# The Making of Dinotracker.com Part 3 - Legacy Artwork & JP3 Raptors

completely and you called it right so i went and recorded basically right down the street from me i walked there um did a bunch of takes where i would pretend to see something run and then throw my phone in the air at the end like i got hit by a raptor um which was always kind of fun and i just had a big otter box case on i'll try to like really give it like a twist and flip so i got some really dramatic uh oh man how many takes did we do also uh you did so many
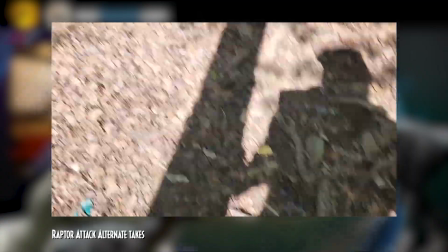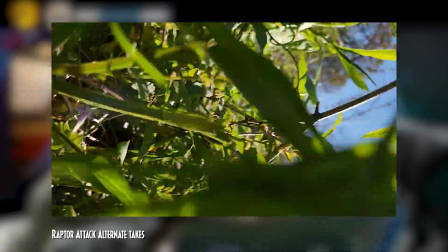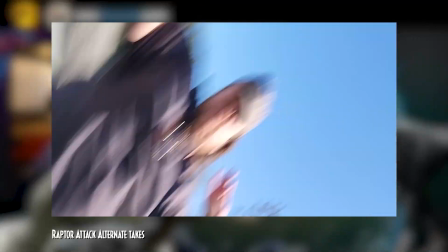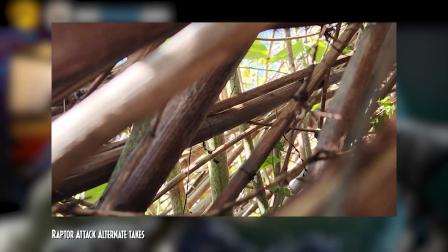and I sat through and watched all of them and it was one that you did the one that ended up in the final one that really you know you well you did a take actually of that one and then I think we you went back out one last time to reshoot it but the reason I really liked that the one that ended up being the final footage we use is because I like the dynamic of you know the the whole story of the new film is dinosaurs have gone global and they're in our world now and they're not going anywhere and humans are kind of at a loss, that's the whole premise, like we're going to have to live with dinosaurs now, we're going to have to co-exist or whatever so I like that visually because you're stood in the sort of foresty area but the raptors are on the concrete,
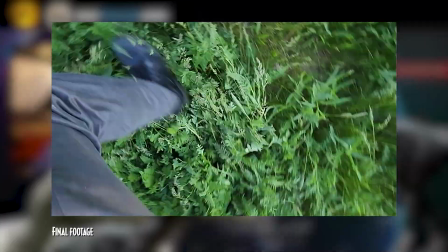[22:05]
they're going to be in the car park, so it's like we've switched places like man has gone into the wild and the dinosaurs have taken over the human settlements kind of thing,
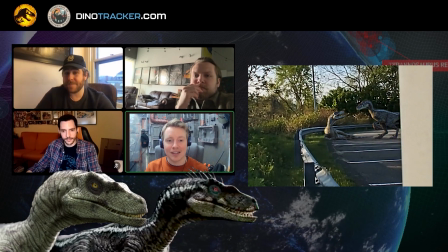[22:12]
so just visually with no words spoken it just it perfectly encapsulates what we're marketing with with Dominion so I just really like that idea and I still think that's one of the my favorite visuals not just because it's the JP3 Raptors
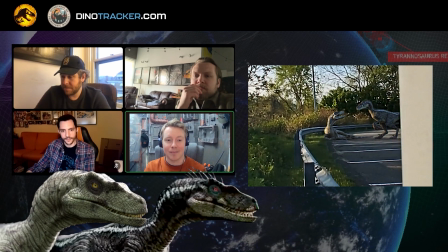[22:27]
but visually I think that just perfectly sums up what we were trying to do with Dynatracker in a single shot.
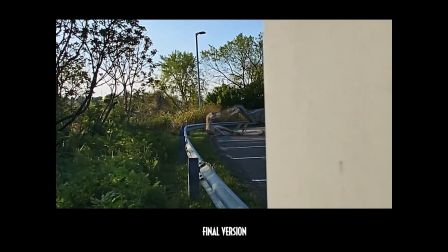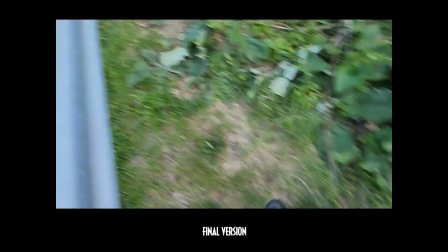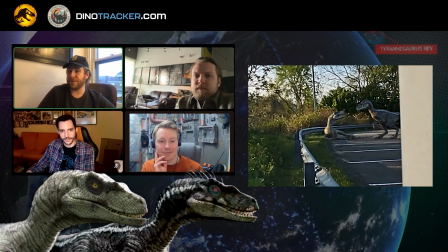[22:46]
Show them in a very naturalistic way before the before the implied chase happens. One's lounging there on the concrete, the other one's approaching it. I really like that dynamic that we get to see with the raptors.
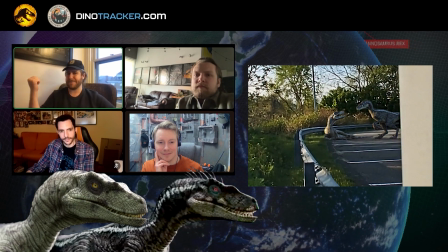[23:00]
I think the lounging thing is pretty cool, seeing a raptor lying down. I don't think we've seen it in the movies. I love the dynamic because it reminds me of how the female
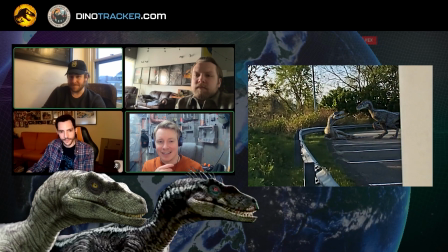[23:15]
raptors in JP3 are like the matriarch. it's like that male might as well be stood over her feeding her grapes he's like okay and I do like the idea that there's just two of them because